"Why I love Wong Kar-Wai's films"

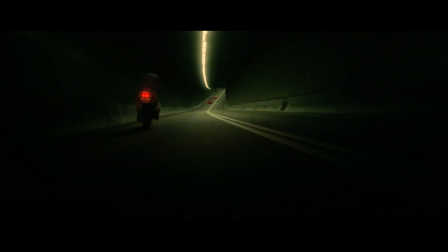(0:06)
Hi. So there's a very small list of filmmakers whose films are constant sources of inspiration to me.
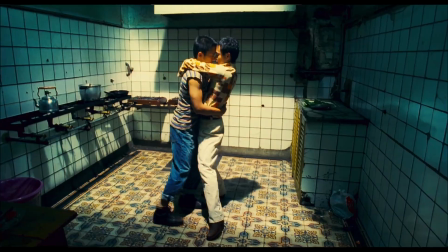(0:13)
Films I can turn on when in a creative rut and be so impressed by the craft and storytelling that I can't help but feel inspired.
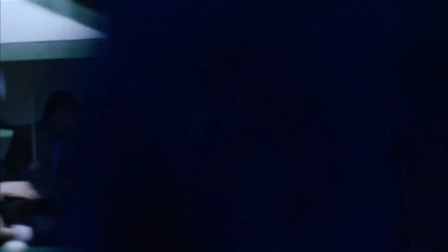(0:19)
And at the top of that list is Wong Kar Wai.
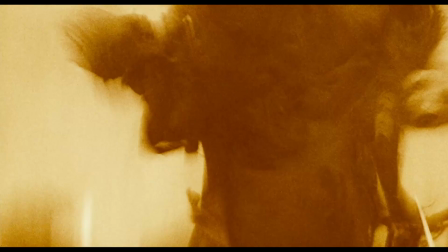(0:22)
He is a filmmaker that has been overanalyzed and has spawned more video essays about his style and individual films than any other filmmaker I've seen,
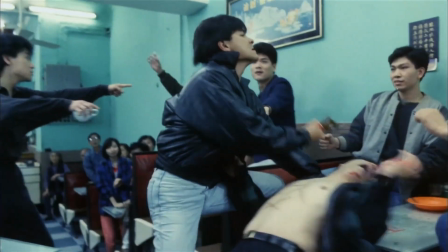(0:29)
so instead of breaking down his films and adding to that noise,
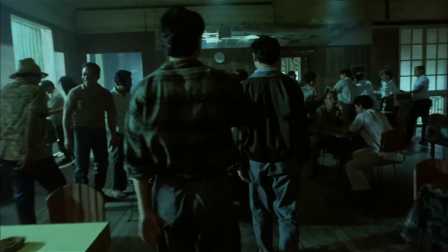(0:32)
today I would just like to talk about why I personally love them, and hopefully get a few more people to discover his films or to re-watch them.
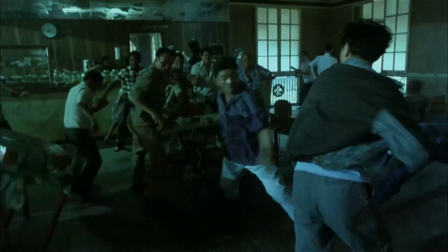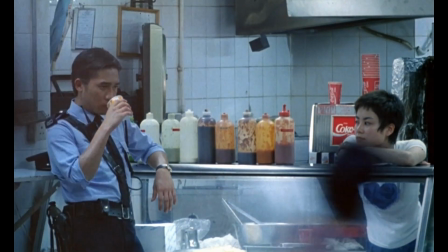(0:44)
So the first Wonka-Wai film I watched was Chunking Express, and I was completely mesmerised.
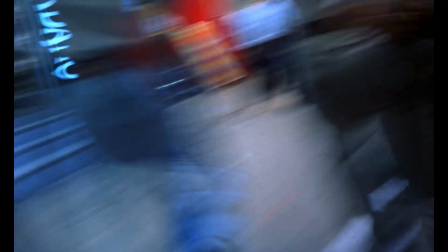(0:49)
From the opening shot of Takeshi Kaneshiro running through Chunking Mansions, I knew I was watching something special.
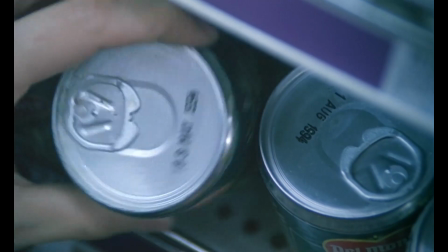(0:54)
There was an energy that I hadn't seen before, and after the film ended, I immediately went online to find out more about it and other films from the director.
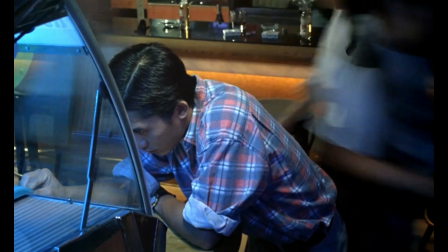(1:03)
I can say that Chunking Express is without a doubt one of my favourite films of all time.
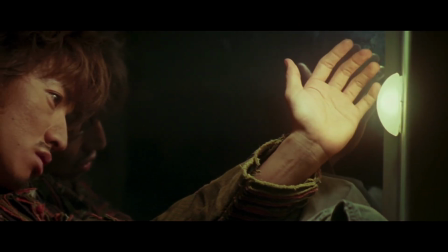(1:09)
I think so much of why I love Wonka Wai films is because he is able to visualise what is inherently internal.
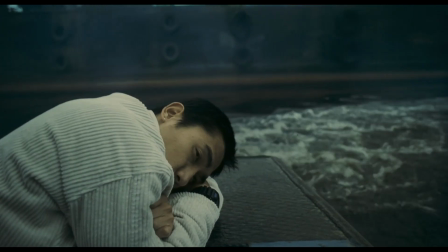(1:15)
He takes feelings and emotions and splashes them over every inch of the frame. Loneliness, heartache, desire, longing, disconnect.
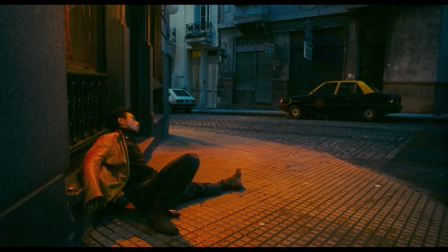(1:25)
Without words, Wong Kar-wai's films visually convey the internal emotional state of his characters, which is something you rarely see in other films.
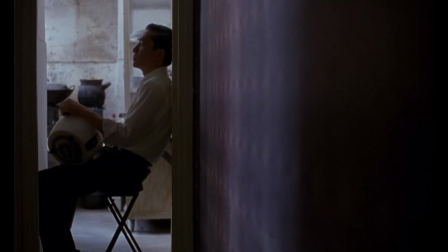(1:33)
Take this shot from In the Mood for Love.
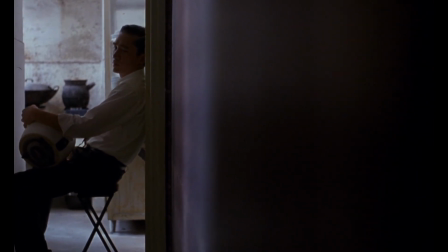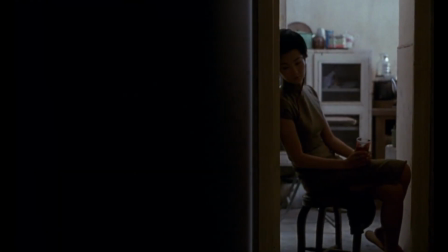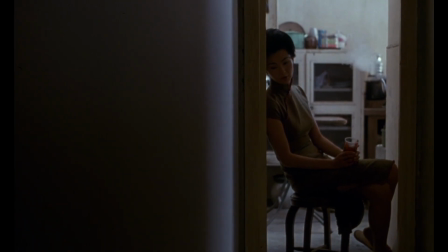(1:47)
Even without context, you can tell what both of these characters are thinking about. Each other.
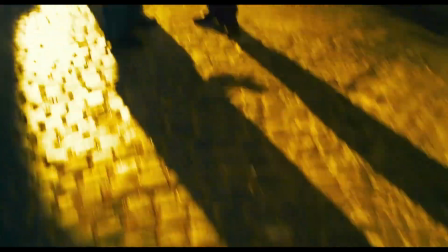(1:53)
Like a lot of directors that I respect and admire, Wong Kar-wai has collaborators that he frequently works with,
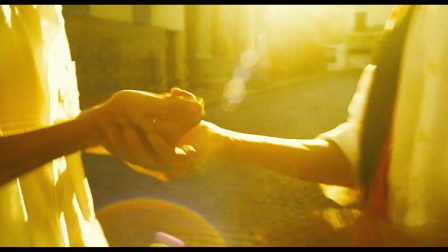(1:59)
both in front of and behind the camera, and it's impossible to speak about his films without mentioning two people that stand out,
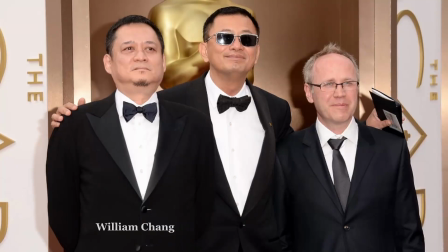(2:05)
in my opinion, as having the biggest impact and influence on his films. William Chang, who is both his production designer and editor, and Christopher Doyle,
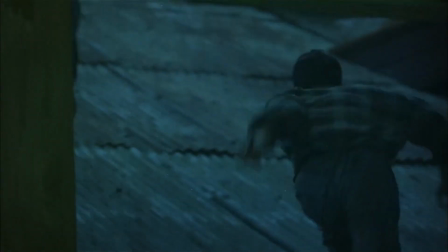(2:14)
the cinematographer on seven of his films, starting with Days of Being Wild, Wonka Wai's second feature film.
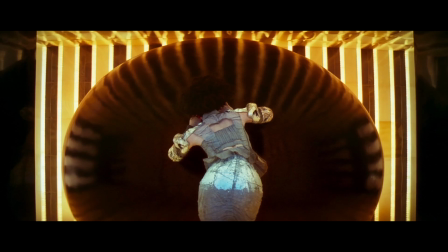(2:21)
Wonka Wai's films owe a lot to the art direction and costume design of William Chang,
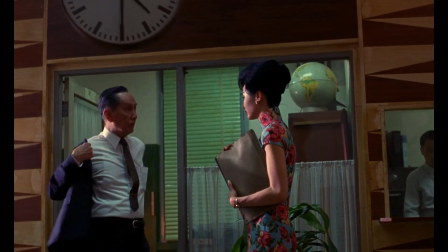(2:26)
whose use of colours and textures creates that sensual feeling his films have, like you can reach out and touch them.
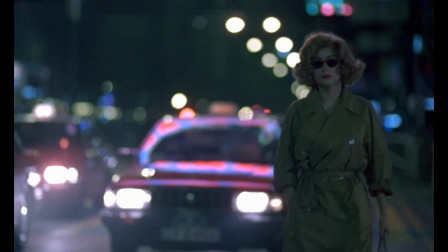(2:32)
His costume design helps to make the characters memorable and even iconic in some cases. It's said that films are created three times.
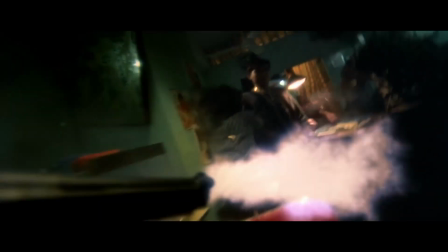(2:41)
The first time is when it is written, the second time is when it is shot and the last time is when it is edited together.
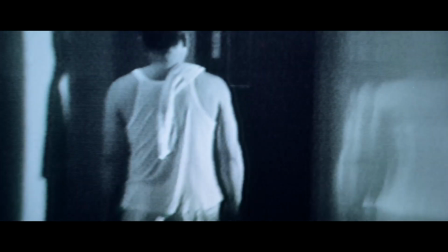(2:47)
Since William Chang is that editor, he effectively helps to create the final film that we all end up watching.
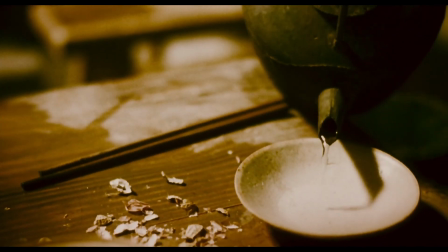(2:54)
I don't think I need to even speak about Christopher Doyle. It's well known that the collaboration between director and cinematographer is one of the most crucial and important in filmmaking,
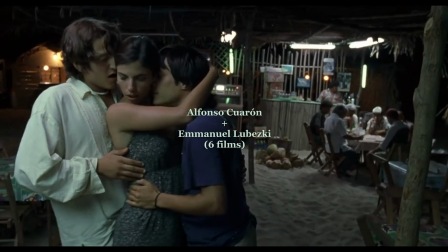(3:03)
which is why most directors tend to work with the same cinematographer over the course of their career.
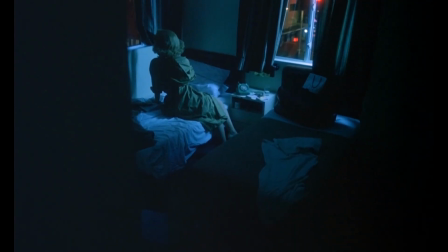(3:08)
I mean just listen to the rapport that they have. We actually see very monochrome, because he's always wearing sunglasses,
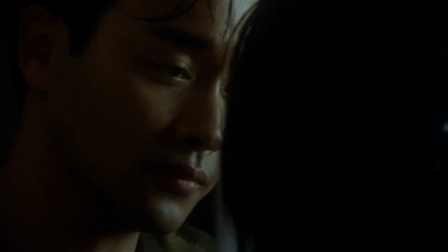(3:15)
I mean you know things seem to kind of dilute in the colours of it, also because I made some mistakes in the printing.
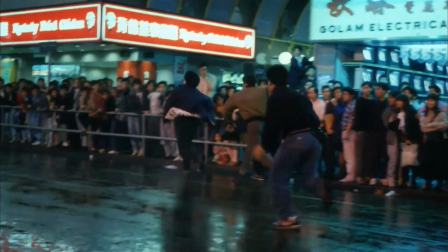(3:24)
Filmmaking is a collaboration between many people over a long period of time.
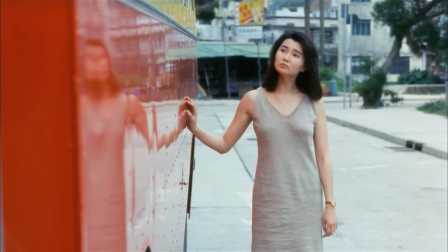(3:28)
It's hard to imagine what Wong Kar-Wai's films would have looked like had he not worked with Christopher Doyle or William Chang.
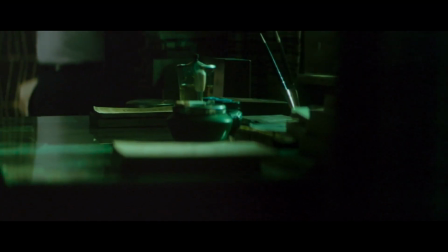(3:34)
And to say that his films would have looked and felt the same regardless of who he collaborated with would be doing a
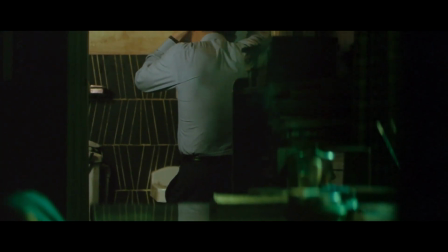(3:39)
disservice not only to Christopher Doyle and William Chang but to all of the people who worked on his films.
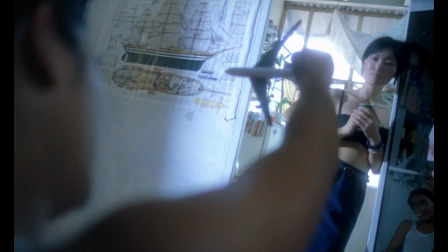(3:47)
Another thing that I love about watching a Wong Kar-Wai film is that you can almost feel the filmmakers just outside the edge of the frame.
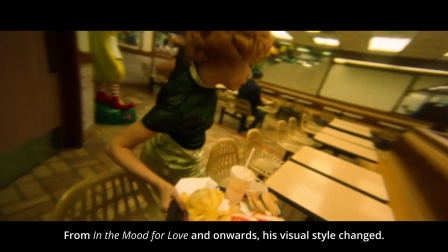(3:54)
His films straddle the line in a way between fiction and documentary, and that has a lot to do with the way he uses his camera.
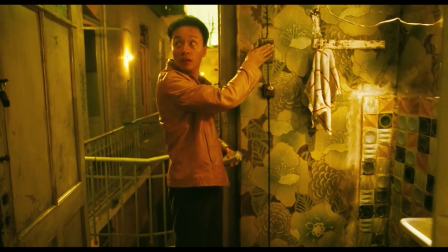(3:59)
The seemingly uncontrolled and very reactive way his camera moves, reminiscent of the French New Wave style of cinema,
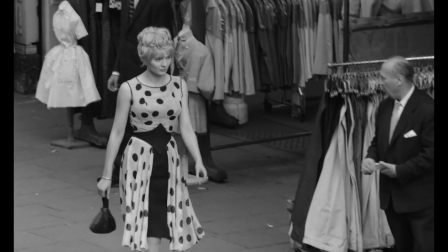(4:06)
where it looks and feels like the filmmakers grabbed a camera and just started shooting in the streets without permission.
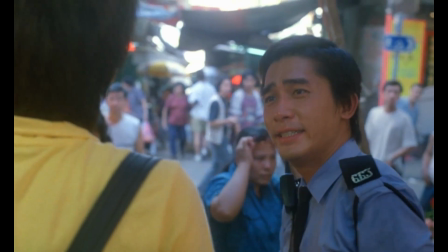(4:11)
Where passers-by curiously look straight into the camera or at the actors, it lends the film an energy that is impossible to replicate in controlled environments like a soundstage.
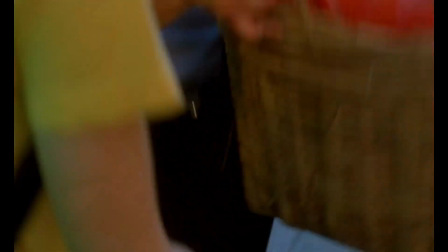(4:21)
It feels informal, spontaneous, and because of that, authentic.
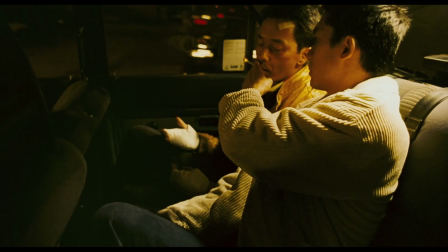(4:26)
This feeling also owes a lot to Wong Kar-wai's process of making a film, which is essentially not to write a script,
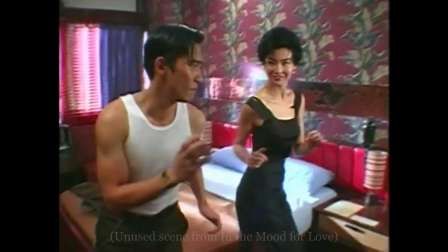(4:33)
but instead experiment on set with the actors, shoot incredible amounts of footage,
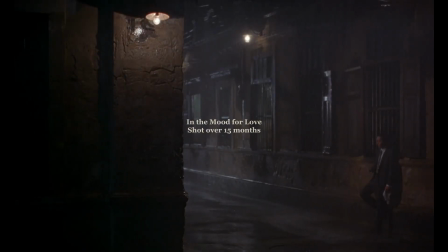(4:38)
and then find it in post-production, which is also why he is infamous for always going over budget and missing deadlines on his films.
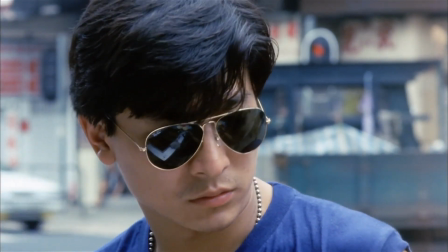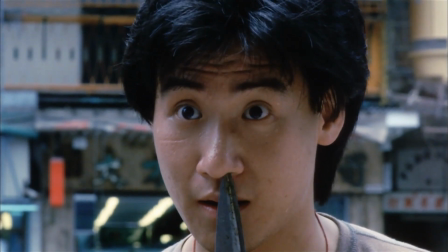(4:51)
What else is there to say? I love his characters. They are upbeat, over-the-top, memorable.
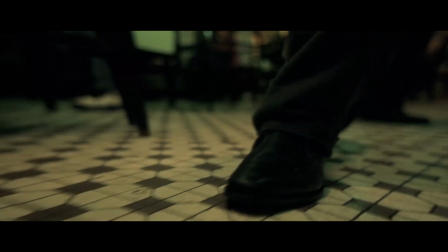(4:57)
They are entertaining to watch, iconic, funny, ridiculous, just perfect film characters.
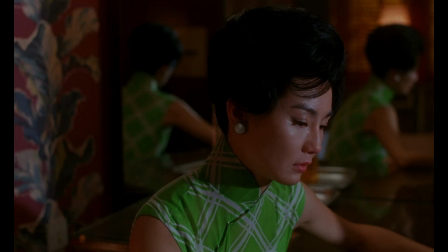(5:03)
I love that all of his films, at their core, are romantic tragedies,
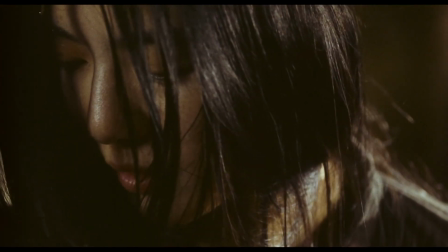(5:06)
about people breaking up or wanting to be with someone but not being able to take the first step, or taking the first step but just missing each other by seconds,
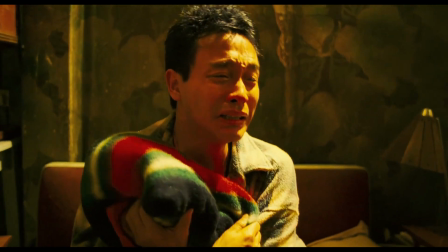(5:15)
Unrequited love, young, doomed love, or just about characters searching for some form of the most basic of human needs, connection.
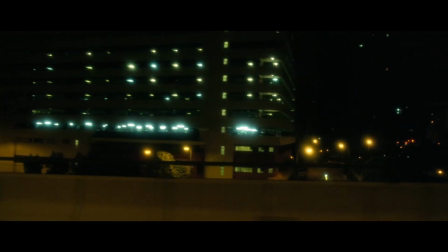(5:24)
Another thing that I really like is his use of voiceover, which is both on the nose, yet perfect for his style.
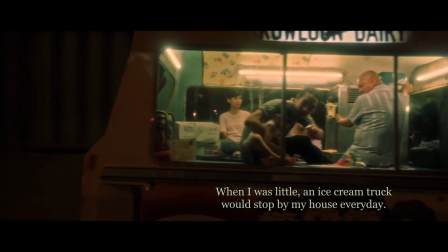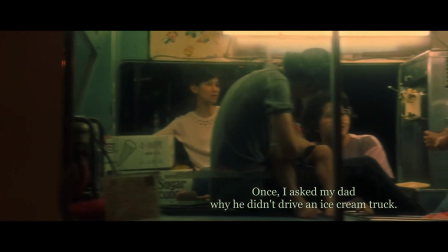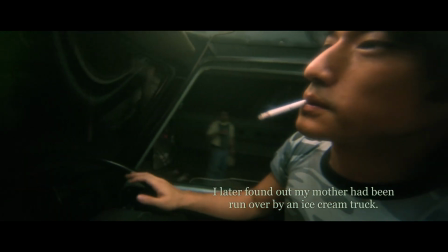(5:44) They didn't answer me. Then I knew that my mother was killed by the car.
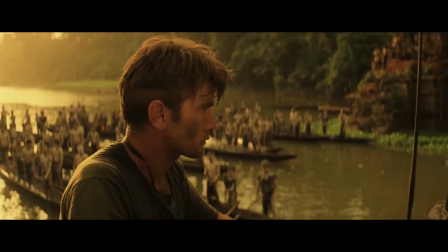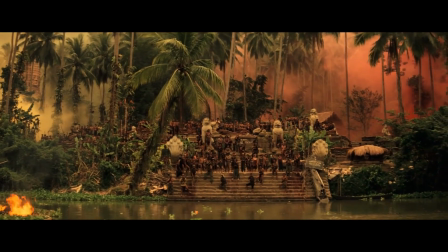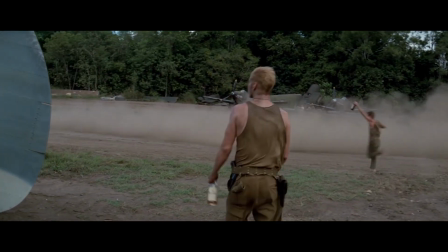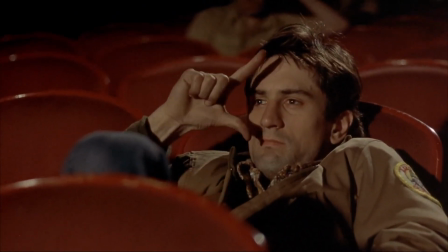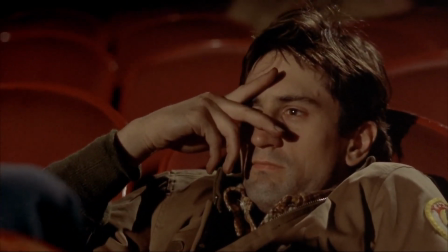(6:15) them.
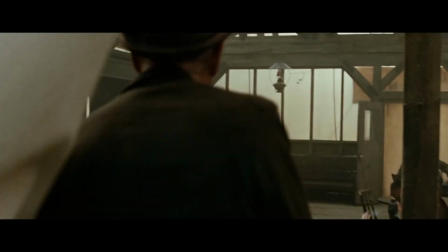(6:15)
Like in this clip from Jesse James, when you aren't actually shown the death of Casey Affleck's character, whom you have grown to dislike throughout the course of the film, you are only told it,
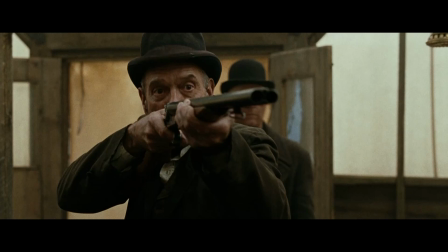(6:24)
thereby taking away the satisfaction of seeing him get what he deserves at the end.
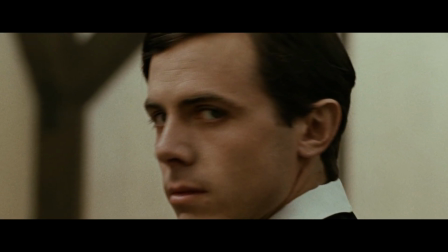(6:29) But Robert Ford would only lay on the floor and look at the ceiling, the light going out of his eyes, before he could find the right words.
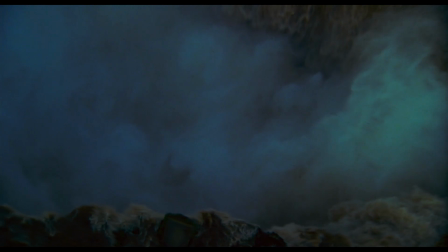(6:41)
I can go on and on about his films, touching on his use of music, the use of slow motion and step printing, his obsession with time, his unique approach to editing. But if you had asked me for any specific reason why I love his films, I wouldn't really be able to give you any.
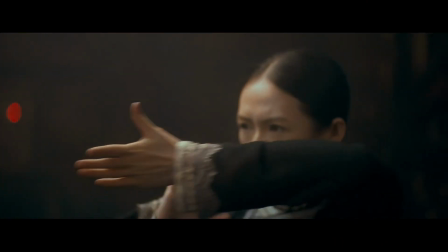(6:56)
Instead, I would probably sit you down, show you clips of his films, and say this.
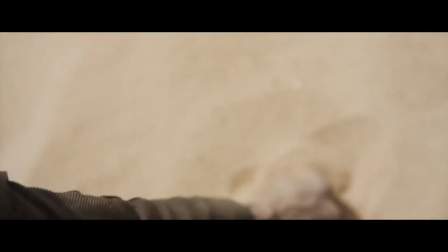(7:02)
For me, watching a Wong Kar Wai film is like trying to hold sand.
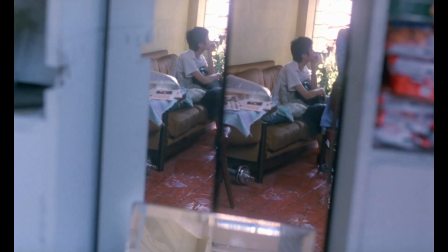(7:07)
It's incredibly difficult to stop the individual grains from slipping between your fingers, just like it is hard to remember all the individual moments that happen in his films.
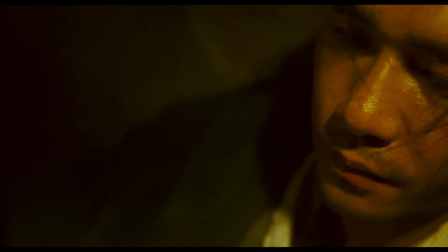(7:16)
However, by the end, those grains of sand that remain leave a distinct imprint on your hand.
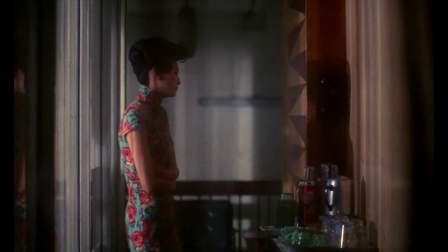(7:23)
Just like at the end of a Wonka Y film, you are left with a feeling of having experienced something quite unique,
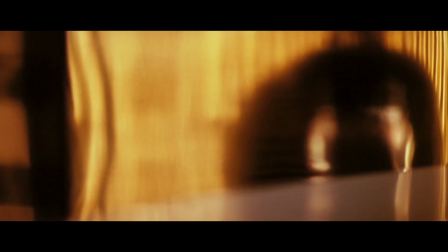(7:29)
but not really having any firm idea of what it was you just experienced, or how that experience came to be.
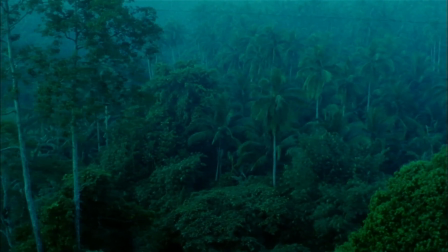(7:35)
Just an unshakable feeling of having been witness to something quite extraordinary.
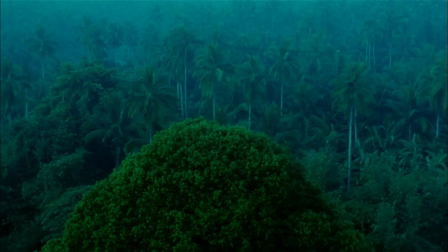(7:41)
My name is Brandon, thank you for watching.